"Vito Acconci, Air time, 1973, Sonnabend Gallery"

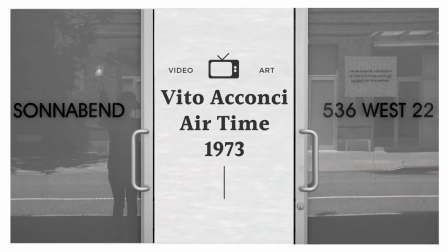Recording Studio from Airtime is a video-media installation presented for the first time at Zona Bend Gallery in 1973.
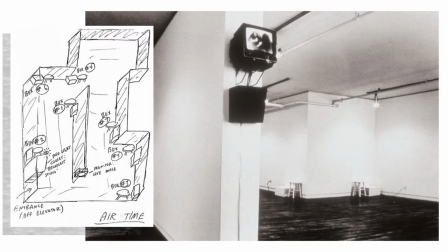As a description spread over the exhibition space, there are seven stations. Each consists of a white radio box with a white stool beside it. Inside each box is an audio tape loop which skips from box to box, making sound to travel through space.
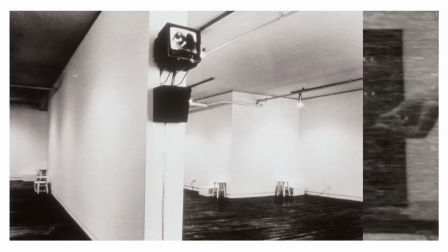These audios contain the voice of Vito Aconchi, addressing the viewer, telling stories so the audience gets into the same tune as him.
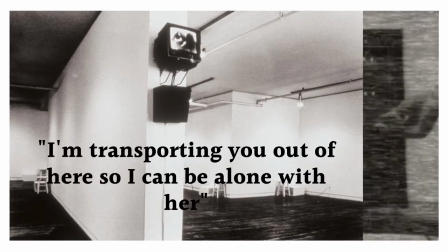I'm transporting you out of here so I can be alone with her, he said.
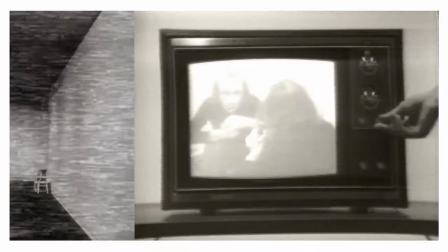In the middle of the exhibition space, there's a TV monitor, placed on a wall which shows a series of recording sessions that Aconchi taped three times a day for two weeks in a small closet in the gallery at the same time the work was presented.
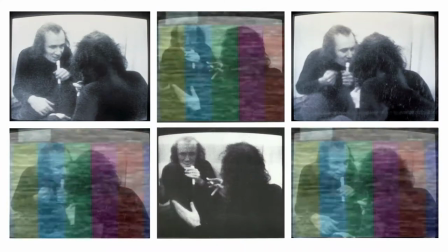During the video performance,
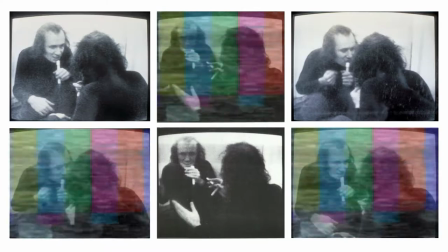Aconchi sat with a video camera focused at his reflection in a mirror, conducting a 36-minute monologue with himself.
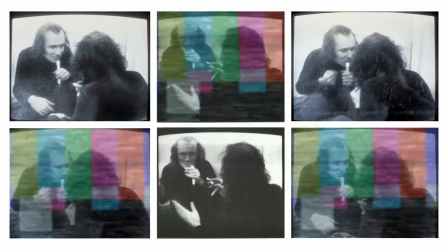Almost as a personal confessional, he talks about his five-year relationship with a woman,
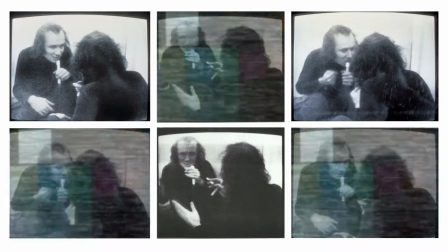telling the details of their life together and his intimate feelings towards her. action that couldn't have been possible without the introduction of the Sony Porta pack in the mid-1960s.
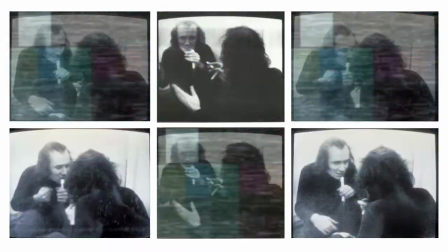It's important to mention that during the 70s,
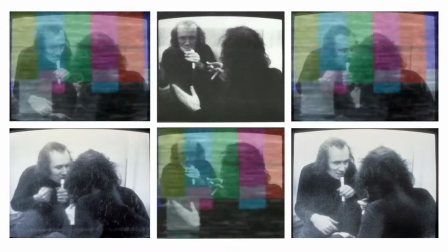video represented a new creative space in which artists could be free from canonical traditions.
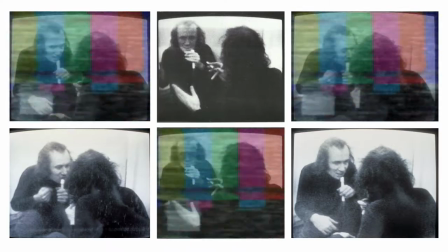Its capacity for questioning the one-way communication that television had made
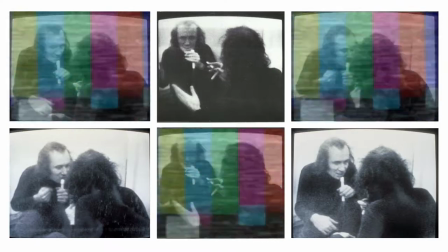video art eager to explore a new way for interactive communication.
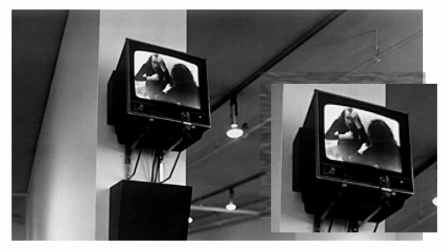Also, video allowed artists to experiment with the idea of body and with the idea of self by reflecting images of themselves through the camera.
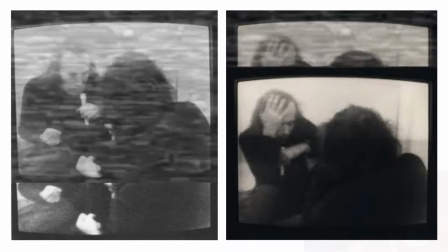In our time, the mirror was used as a tool for self reflexivity,
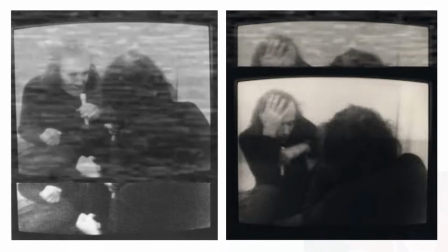where a conchi pretends to make a composition in which he sees himself as others may see him, or in this case,
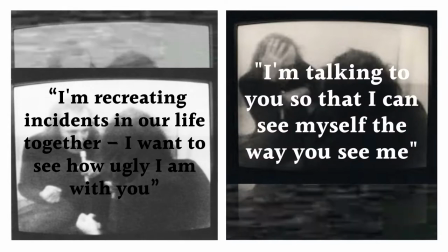as his former partner saw him. I'm talking to you so that I can see myself the way you see me. I am recreating incidents in our life together. I want to see how ugly I am with you. He expressed on the video.
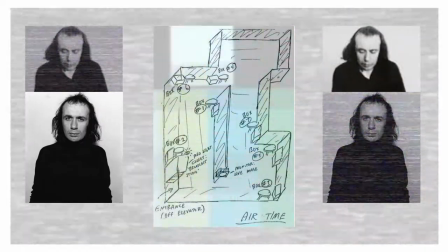This media installation is one of Aconchi's most psychologically intense exercises, as he merges a private matter into the public life.
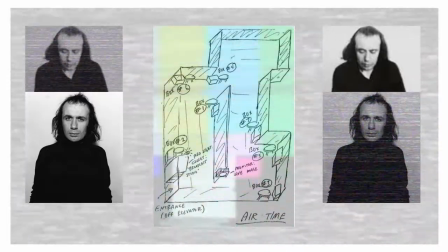Rosalind Krauss, for example, stated in his paper, Video, The Aesthetics of Narcissism,
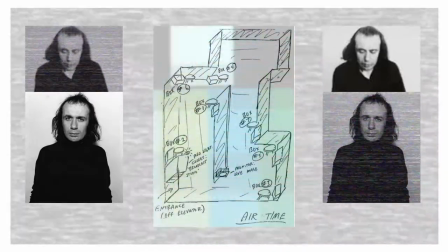that narcissism can be a genre which makes it a general theme for video art, while psychological aspects become the medium of the video.
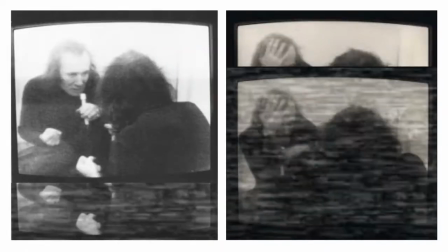As the perfect example, in this work, Vito Aconci addresses himself as emissary and receptor of his own image,
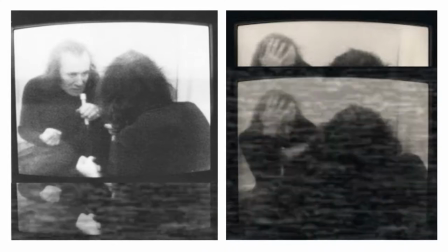and the public gets to see, well, this process through images on screen while hearing his voice through the audio speakers.
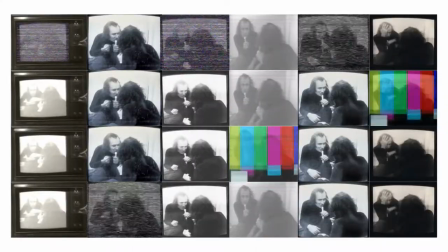About this work, we can also say that Aconchi is reconstructing his image and the eye on the subject. Like Jacques Lacan's mirror stage concept, here Aconchi is reconstructing his own self-recognition through a mirror
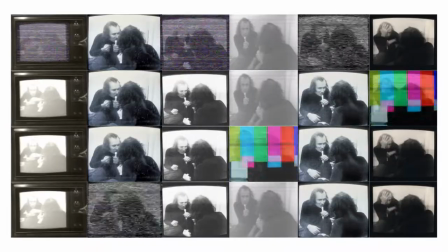gesture that can also work as a substitute for real interaction.